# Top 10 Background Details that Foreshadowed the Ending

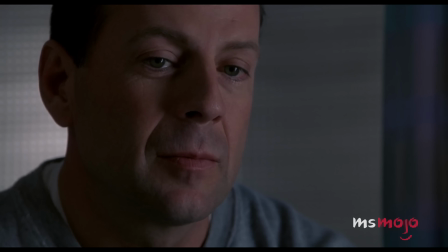249s They only see what they want to see. They don't know they're dead.
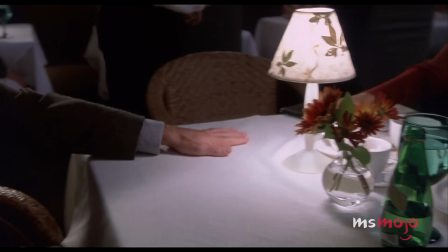255s
The film is littered with subtle clues about Malcolm's true state,
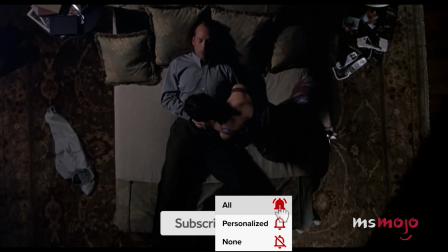259s
but one particularly striking detail that many missed on first watch is his consistent attire.
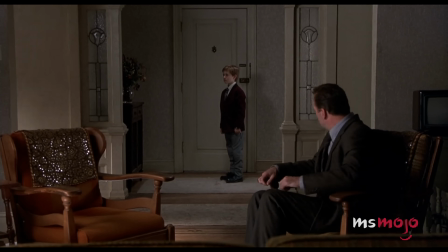265s
In the opening scene, Malcolm is shot by his former patient while wearing a blue shirt and never appears without it.
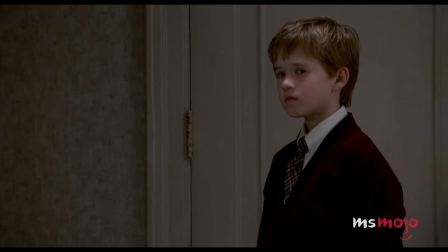271s Hey.
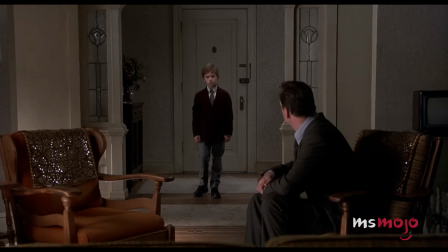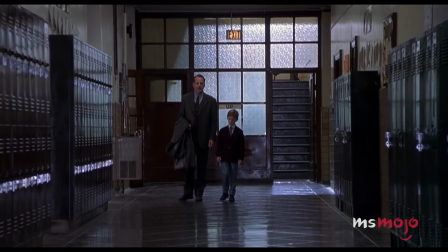278s Want to sit?
He merely layers the shirt with coats and other jackets that do a great job concealing it.
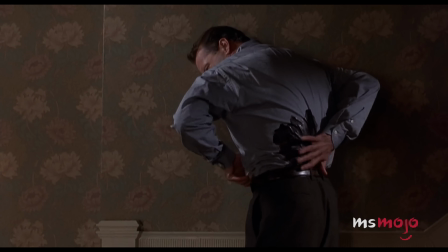284s
It's later unveiled that the shirt is stained with blood from his fatal injury.
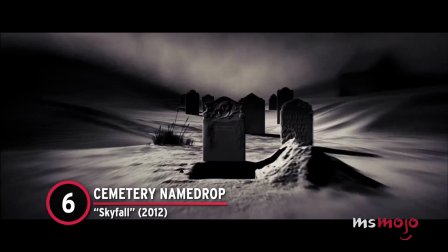289s
Number 6. Cemetery Name Drop. Skyfall.
Agent down.
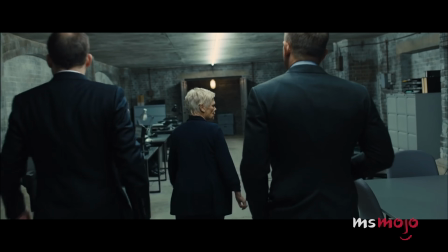299s
Oscar-winning actress Dame Judi Dench made her first appearance as James Bond's M in the 1995 film GoldenEye.
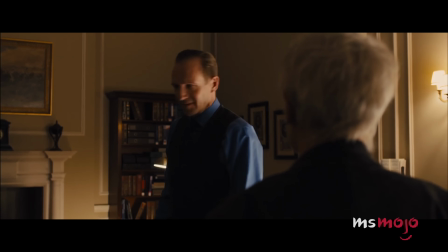306s
She continued to appear in every film in the franchise until 2012 Skyfall, where she tragically met her end in the climax.
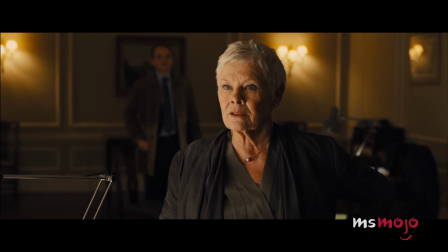313s Whoever's behind this, whoever's doing it, he knows us. He's one of us. He comes from the same place as Bond, the place you say doesn't exist.
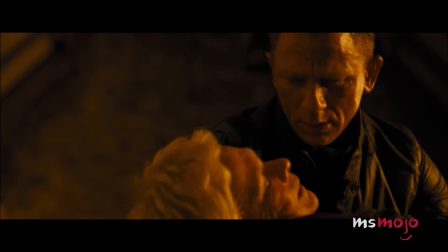322s The shadows.
But what if we told you that this major event was hinted at very early on in the film, specifically during the opening credits?
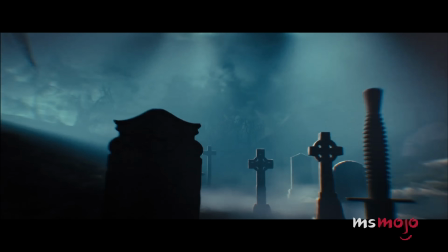331s
In the dreamy sequence, accompanied by Adele's Oscar-winning song,
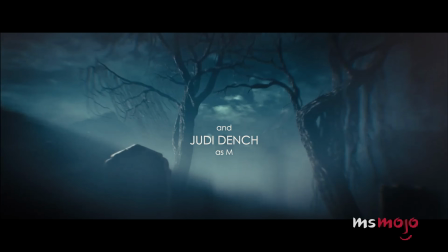334s
Dench's credit appears against the backdrop of a cemetery, a subtle hint at the fate awaiting her character.
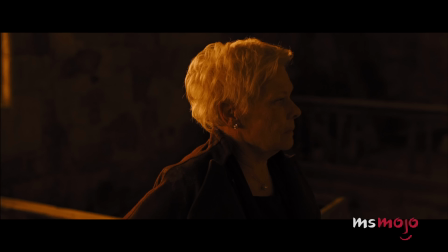340s
It's foreshadowing at its finest, preparing the viewers, albeit subconsciously, for M's ultimate demise.
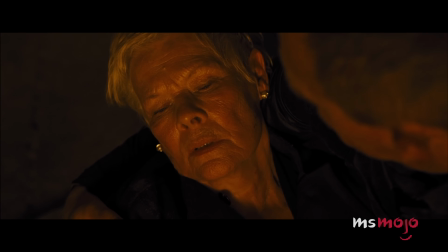347s I suppose it's too late to make a run for it.
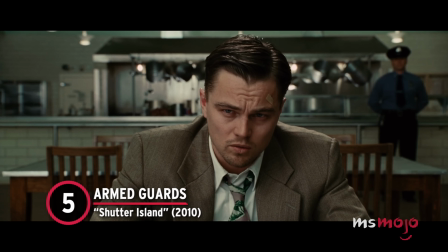352s
Number 5. Armed Guards, Shutter Island.
You know, this place makes me wonder.
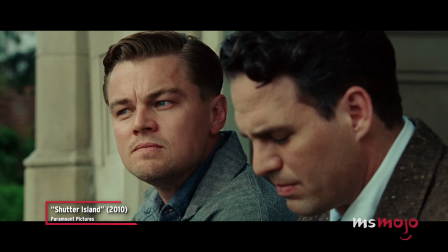358s Yeah, what's that, boss? Which would be worse?
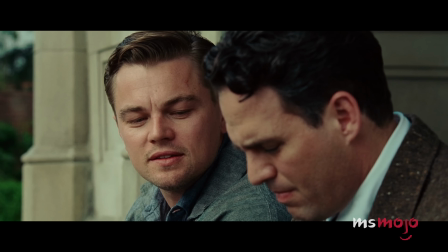364s To live as a monster? Or to die as a good man?
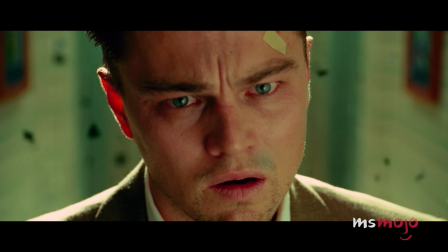368s
Martin Scorsese's Shutter Island is filled with enough twists and turns to give anyone severe whiplash.
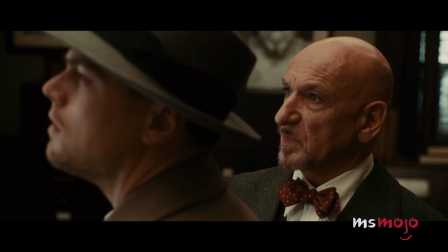375s
Leonardo DiCaprio plays US Marshal Teddy Daniels, who, alongside his partner Chuck,
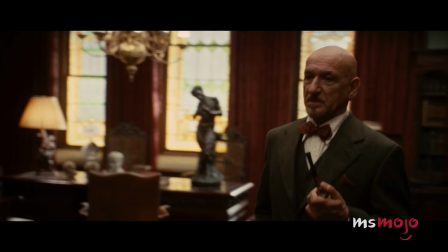380s
investigates the disappearance of a patient from a psychiatric institution.
So this female prisoner...
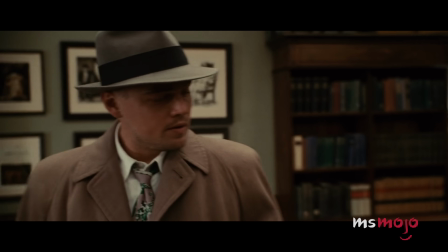386s Patient. Excuse me, patient.
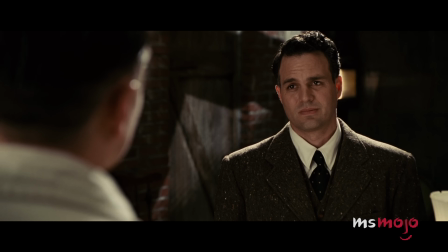389s
However, the story takes a jaw-dropping turn when it is revealed that Teddy is actually a patient at the hospital,
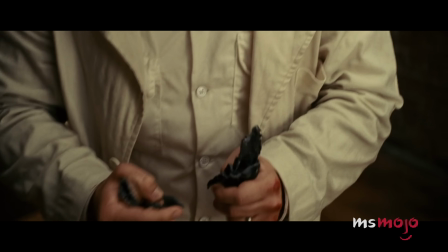395s
and the entire investigation is an elaborate scheme to address his mental instability.
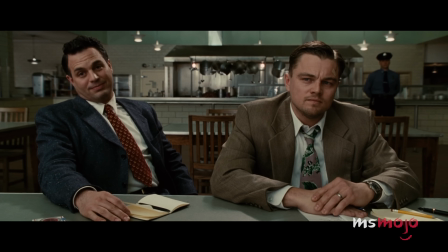400s
This revelation was subtly alluded to earlier on during an interrogation scene.
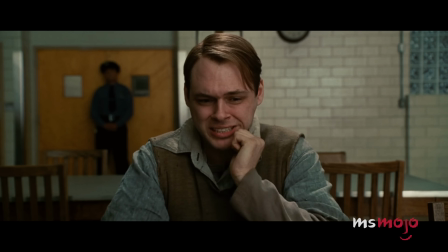404s
While the marshals question the patients, you can see an armed guard behind both Teddy and the patients, hinting at their shared status.
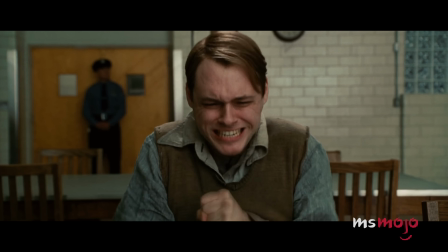412s Stop that! Please stop! Do you know a patient named Andrew Latus?
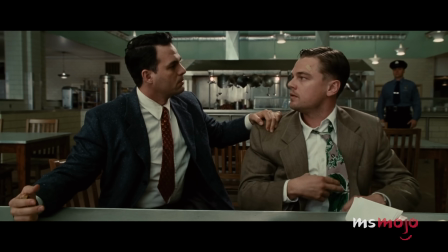417s Do you?
Notably, there is no guard behind Chuck, who is not a patient but rather Teddy's doctor.
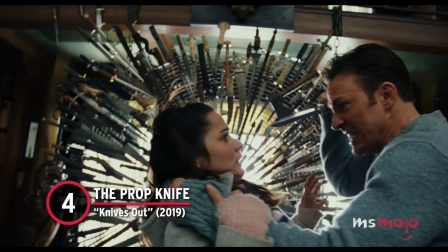423s
Number 4. The prop knife, Knives Out.
That's right. Friend's dead.
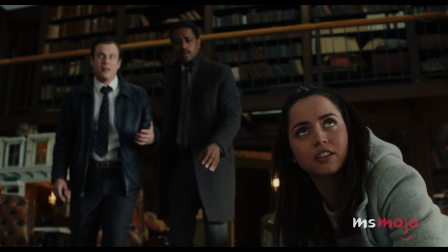434s And you just confessed to her murder.
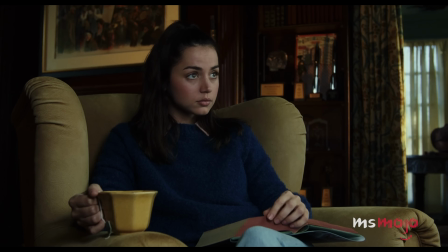436s
A modern-day murder mystery classic, Knives Out follows the investigation into the death of acclaimed author Harlan Thrombey.
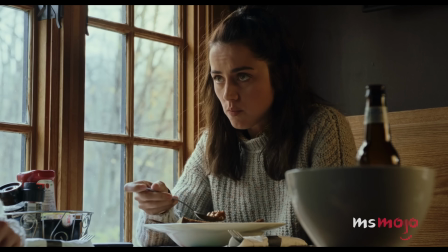444s
Eventually, it is revealed that Harlan's killer is his sheltered grandson, Ransom, who tried to frame his nurse, Marta, by tampering with his meds.
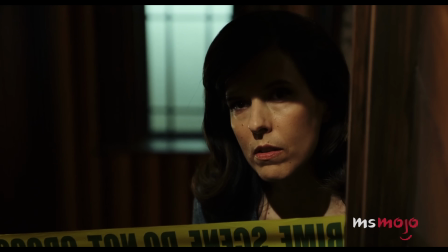453s Poor Fran. She witnessed you tampering with Harlan's medication in the medical bag.
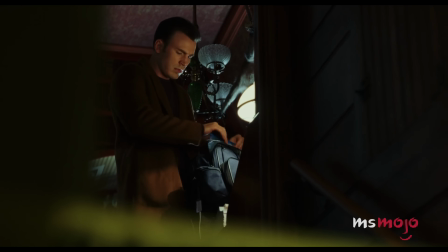458s She did not know what you were doing, but she knew you were up to no good.
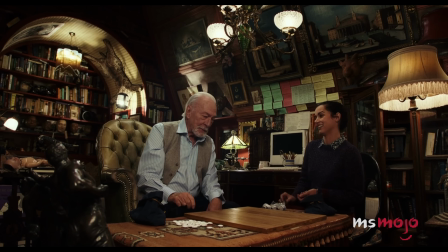465s
After this not-so-shocking revelation, Ransom attacks Marta with a knife from his grandfather's collection,
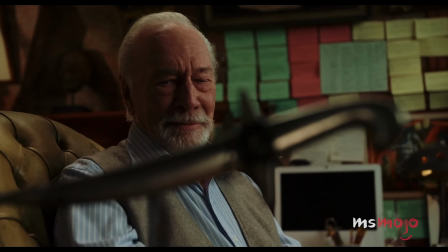471s
which, to everyone's surprise, turns out to be a retractable prop. Only the most attentive viewers would recall a subtle hint to this occurrence from earlier in the film.
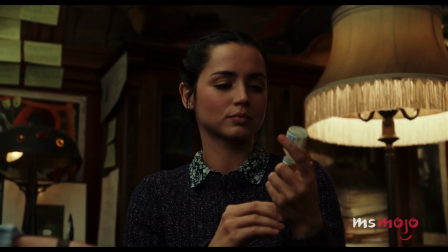480s
While playing a game with Marta, Harlan drew parallels between his life and Ransom's,
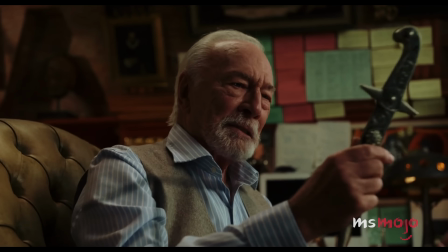484s
expressing his inability to tell the difference between a stage prop and a real knife.
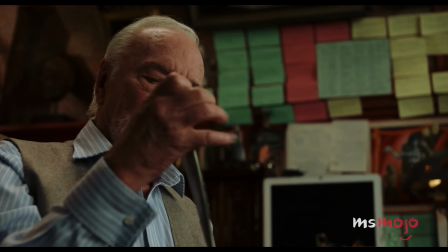490s So until you can't tell the difference between a stage prop and a real knife.
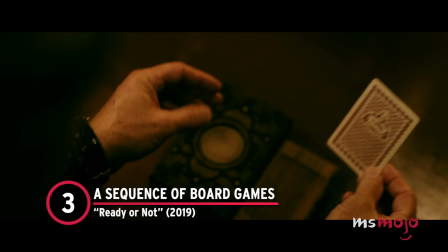498s
Number 3. A sequence of board games, Ready or Not.
So there's no way for me to win, right?
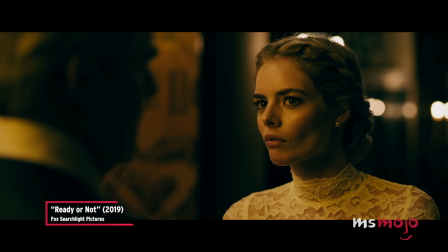504s Well, you could, stay hidden till dawn.
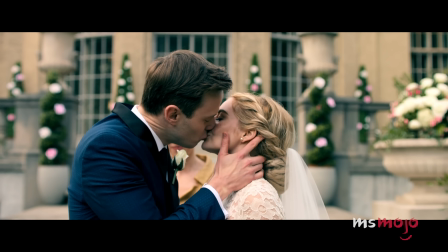510s
From the get-go, this comedy horror flick lays bare its entire plot at the fate of its characters using a simple sequence of board games.
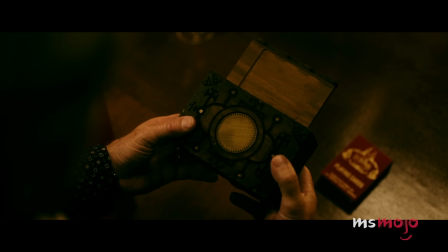517s
In Ready or Not, Grace, a former foster child,
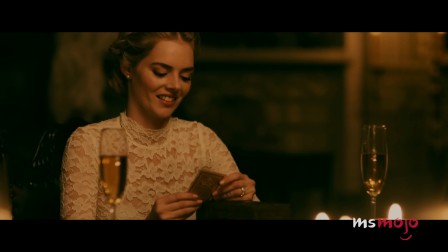520s
marries into the wealthy Ladomas family and is thrust into a seemingly ordinary game of hide-and-seek, a long-standing family tradition.
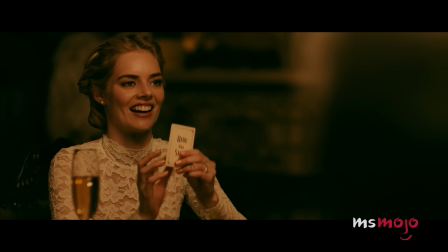528s It says hide and seek? Are we really gonna play that?
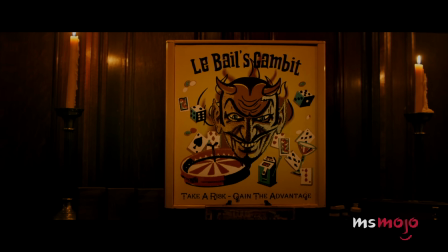537s
However, this innocent contest takes a sinister turn as the family aims to kill her before sunrise, or face their own demise.
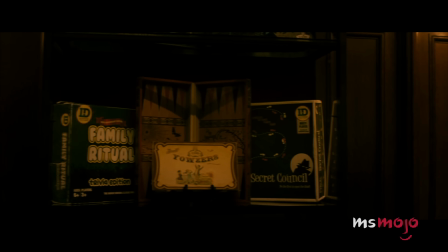544s
True to the outline of the board games, Family Ritual, Secret Council, LeBale's Gambit,
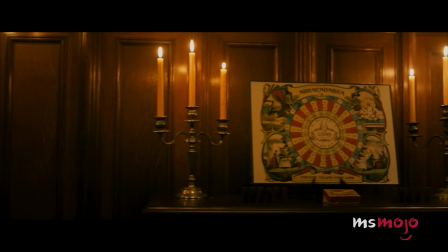550s
Sunrise, and Abracadabra, the events unfold precisely as predicted.
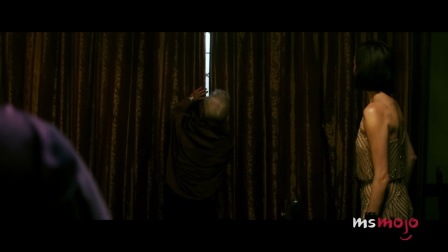555s
Against all odds, Grace survives the hunt by dawn, causing the entire family to disappear.
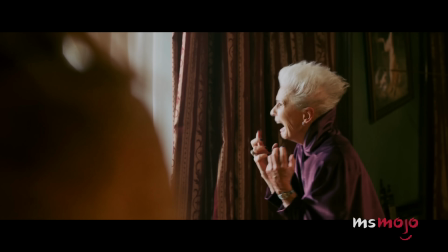560s It is lost. Forgive us.
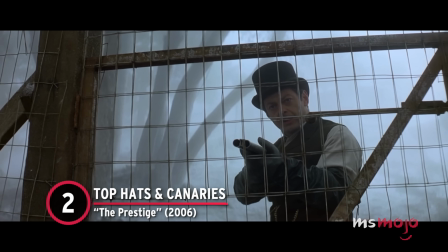566s
Number 2. Top Hats and Canaries, The Prestige. This 2006 psychological thriller begins with a simple yet profound question.
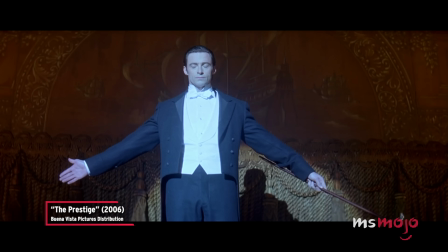575s Are you watching closely?
If you were, the final twist may not have been that much of a surprise.
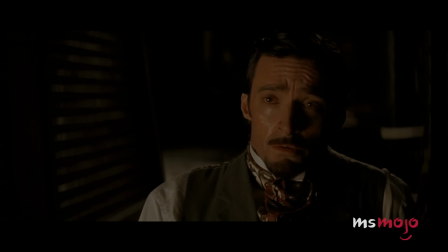580s
The Prestige follows two rival magicians locked in a constant battle to outshine each other, all in pursuit of the ultimate illusion, the transported man.
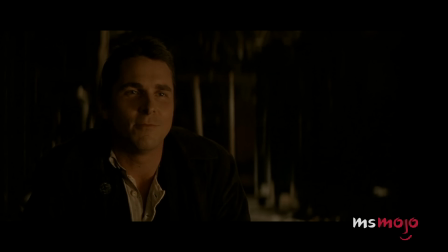589s
The film builds up to a big reveal at the end, which cleverly mirrors its opening shot.
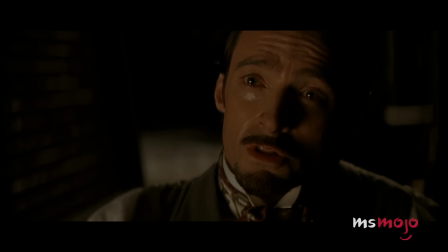594s But if you could fool them, even for a second, then you can make them wonder. And then you got to see something very special.
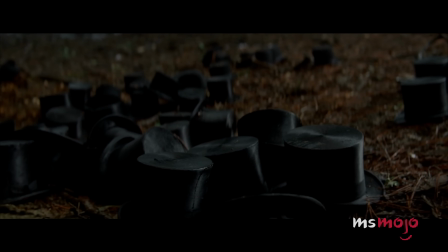609s
The numerous identical top hats symbolise Hugh Jackman's character, Angier, who duplicates himself every time he performs the trick.
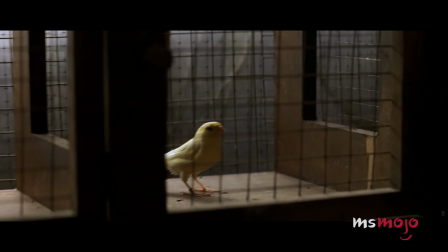617s
The shot then cuts to a pair of identical canaries in separate cages,
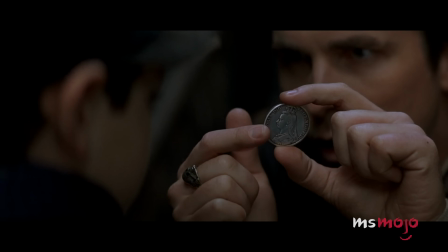621s
hinting at Christian Bale's Borden, who relies on his identical twin to accomplish the illusion.
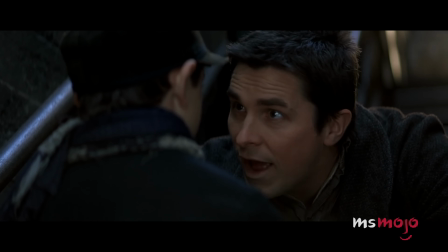627s Never show anyone. They'll beg you and they'll flatter you for the secret, but as soon as you give it up, you'll be nothing to them.
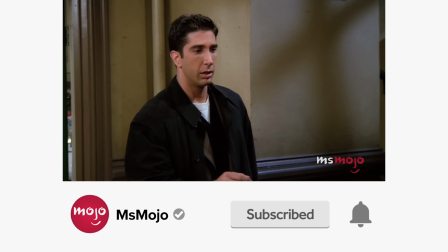635s
Before we continue, be sure to subscribe to our channel and ring the bell to get notified about our latest videos.
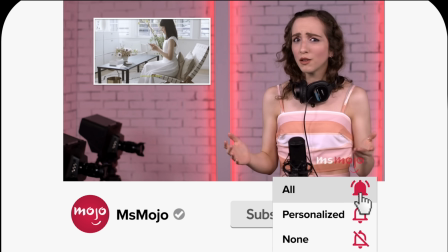641s
You have the option to be notified for occasional videos or all of them. If you're on your phone, make sure you go into your settings and switch on notifications.
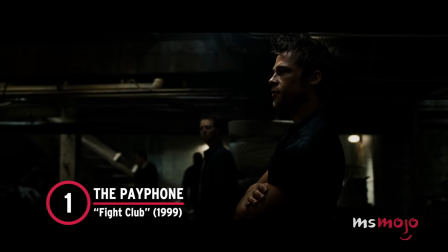651s
Number 1. The Payphone, Fight Club.
The first rule of Fight Club is, you do not talk about Fight Club.
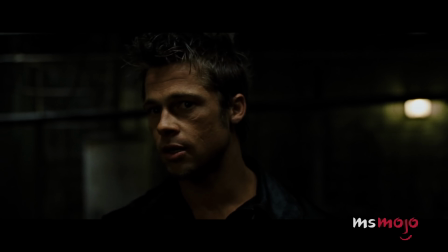658s The second rule of Fight Club is, you do not talk about Fight Club.
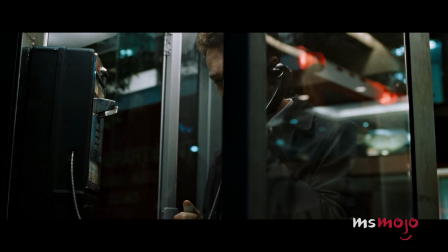664s
The first rule of Fight Club is you do not talk about Fight Club, but the same cannot be said about executing a great plot twist.
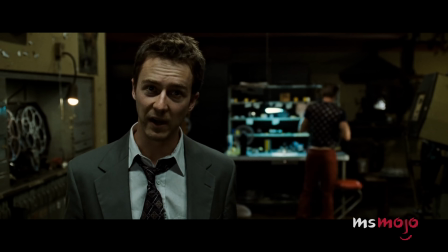672s
While it's essential not to spoil the surprise, dropping subtle hints is crucial for any twist to feel satisfying.
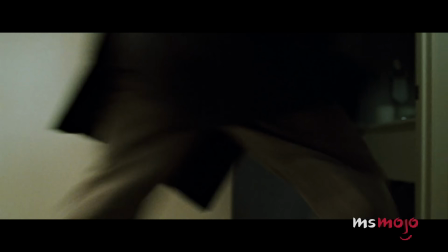678s
David Fincher expertly achieves this in Fight Club. The big reveal is quite well known.
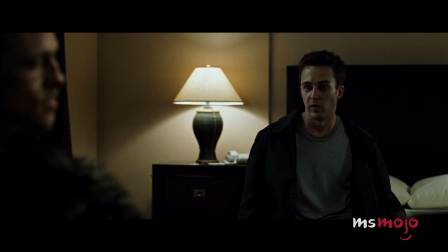683s
Tyler and the narrator are one and the same.
Why do people think that I'm you? I think you know.
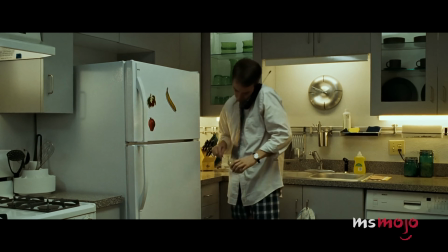690s No, I don't. Yes, you do.
Fincher skillfully plants clues throughout the film, with perhaps the most obscure one appearing early on.
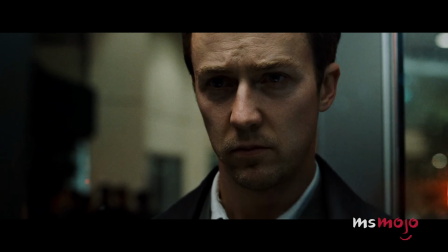698s
When the narrator calls Tyler from a payphone, he initially doesn't pick up, but then promptly calls back.
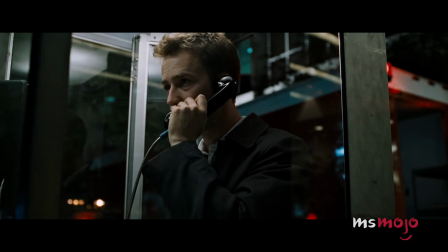703s Hello? Who's this? Tyler? Who is this?
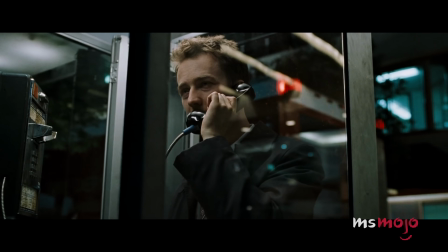711s We met on the airplane.
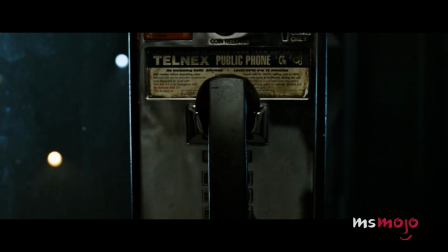713s
However, a tiny warning on the payphone states, no incoming calls allowed, meaning it would have been impossible for Tyler to return the call.
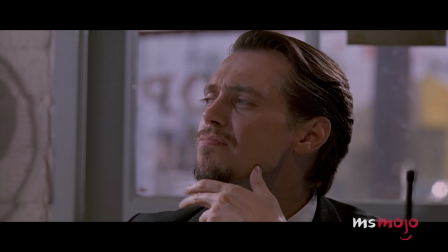721s
Be honest, which of these pieces of foreshadowing did you catch on the first viewing?
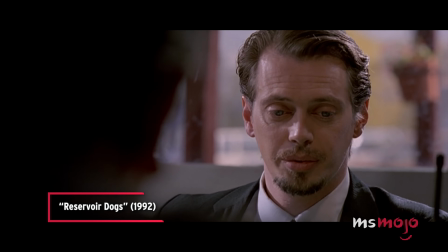725s
Let us know in the comments below.
I don't tip. You don't tip? No, I don't believe in it.
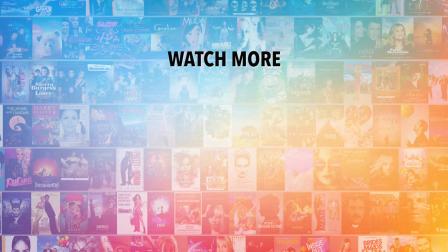731s
Do you agree with our picks? Check out this other recent clip from MsMojo and be sure to subscribe and ring the bell to be notified about our latest videos.